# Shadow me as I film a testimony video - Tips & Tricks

Let's talk about how to shoot a testimonial video for your church.
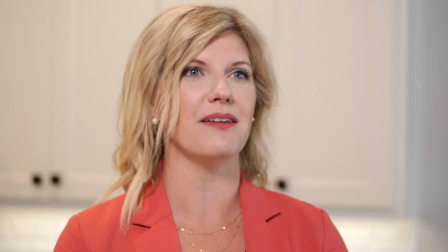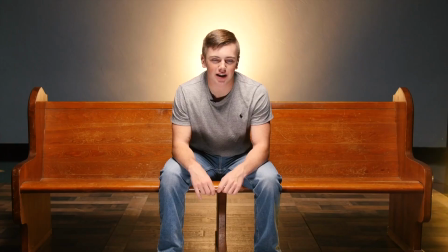Hey guys, welcome back to the channel. Today I'm going to be shooting a testimony video, and I thought I'd take you along for the ride, walk you through my thought process, give you some tips and tricks along the way if this is something you're wanting to do at your church, because these testimonial videos are always so impactful. So I've got an hour and 15 minutes before my interviewee shows up to share her testimony. So we got to run, hustle, get these things set up, and find a good spot to do this. So the first thing you're going to want to do when you're setting up for an interview is pick out a good location.
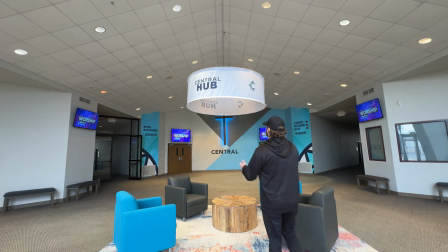Things I'm considering are, number one, how is the audio going to be in that area?
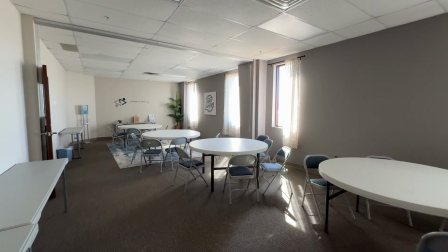Is it a quiet environment? Can I control the audio? Number two, what does it actually look like in the setup?
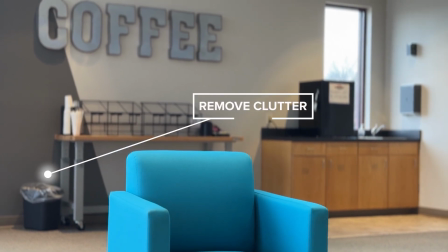Is there a lot in the frame that's going to be distracting, or does it help tell the story somehow? So we're focusing on Jesus changing everything stories of our people. That's kind of our vision here at Central. So I have a setup here in our venue that has a Jesus changes everything backdrop that I thought would be perfect,
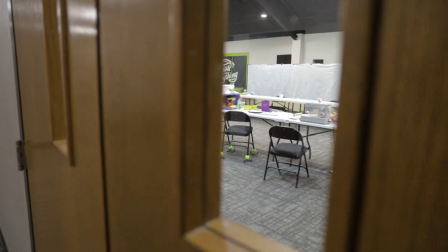but they're having a sewing retreat in there and I can't reschedule this, so we're gonna have to look at plan B. All right, so after scouring the church for a good location, I think I'm just gonna keep it really simple for this one. It's something we can replicate as we capture more of these stories. I'm gonna take my black chair, go in one of our rooms that's just very plain,
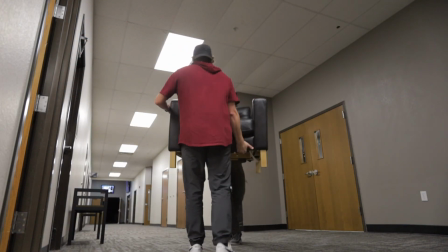and just add some lighting and capture some crispy audio. Fingers crossed it all works out great. Okay, so we're just in this room that is our overflow seating area. It's got these weird windows that go to the worship center, but it'll be blacked out in there, so I think I'm okay. I'm just gonna use that gray wall. I'm thinking kind of going opposite of like I Am Second, very blacked out white chair. We're gonna go gray wall with a dark chair. Just keep it very simple.
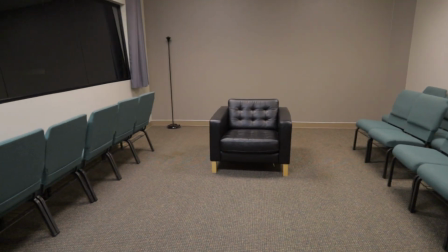So I've just kind of pushed the chairs out of the way as much as I need to.
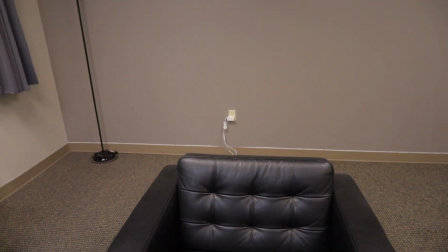I am keeping this chair off of the back wall because I'm gonna add some backlight to create like a gradient on this wall of light, and blocking that plug there.
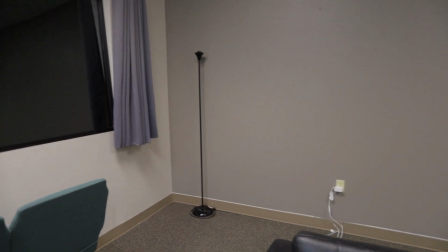I'll probably just move that lamp out of the way to keep it super clean.
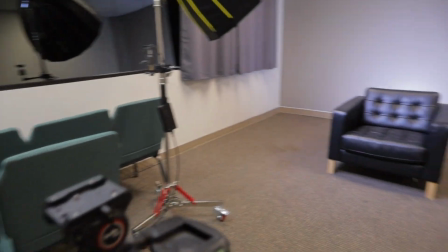So as I set up these tripods, I like to keep them about eye level height for where my interviewee will be sitting over there.
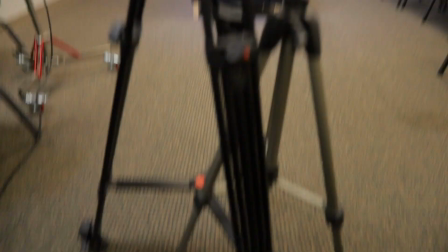And I keep them relatively close, so that way cutting between the telephoto and the wide,
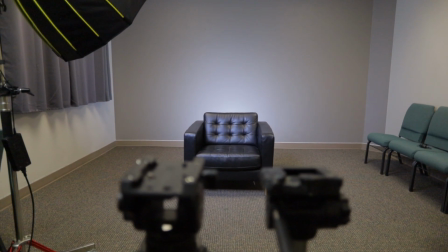the field of view stays pretty much the same. For me, when choosing a frame rate to shoot at, I would usually shoot at 24, just because that's the cinematic motion blur or whatever. But for us, everything we're doing in our live stream and in our worship center is 29:9:7, so I'm shooting at that. Don't get too crazy about the motion blur stuff. People are just sitting there talking. If you need to bump up your shutter, if you have a lot of daylight coming in, you can go up 300 or 400, 500 even on the shutter, and it's not that big a deal because people aren't riding a bike in the frame,
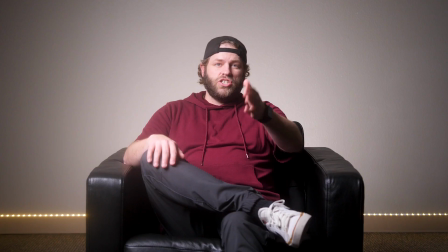right? So for this setup, I've got a GH5 with an 18-35 wide shot,
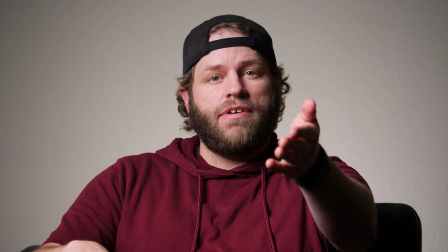a GH5 with a 35-100 Panasonic f2.8.
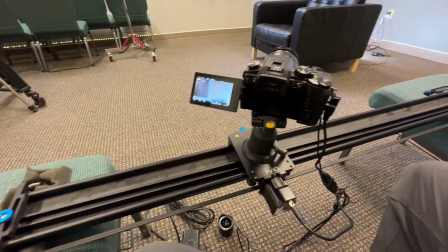And over here, I've got the Canon RP with a 50mm lens tracking with autofocus.
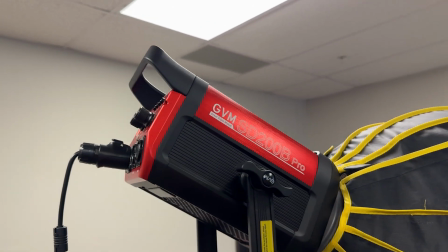And lighting-wise, we are using a GVM 200B variable temperature light that is set about
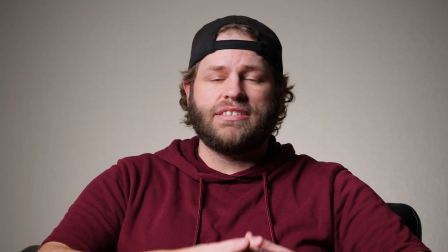25% at a 45-degree angle to try and create some shadows on this side of the face. Slider on this side to capture shadow side.
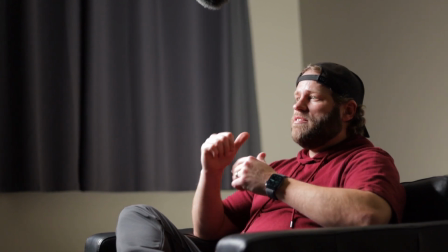That's kind of the Hollywood style of doing it. A GVM disc light that is bicolor.
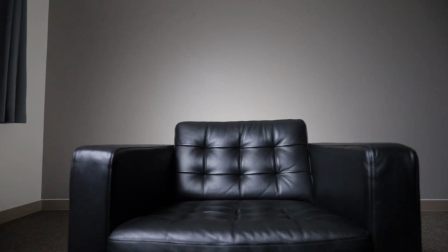Both of those set to 5600 Kelvin, and it's just kind of creating that gradient behind me.
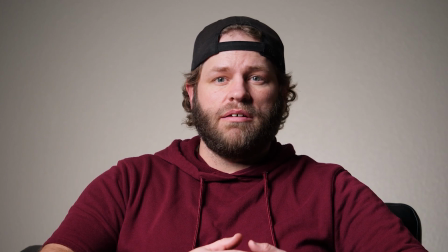And so it's a very simple setup. Audio-wise, typically I would have a lapel here, a Tascam DR10L,
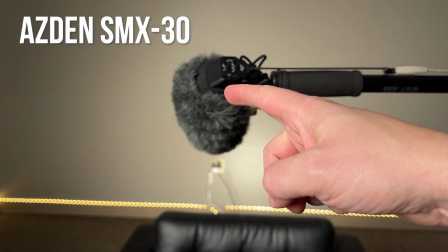and then I am using a little shotgun mic that's just here out of frame going into hardwired into the RP.
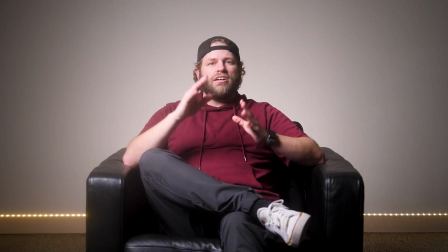You can kind of see it right there. I'll link all of those things in the description of this video.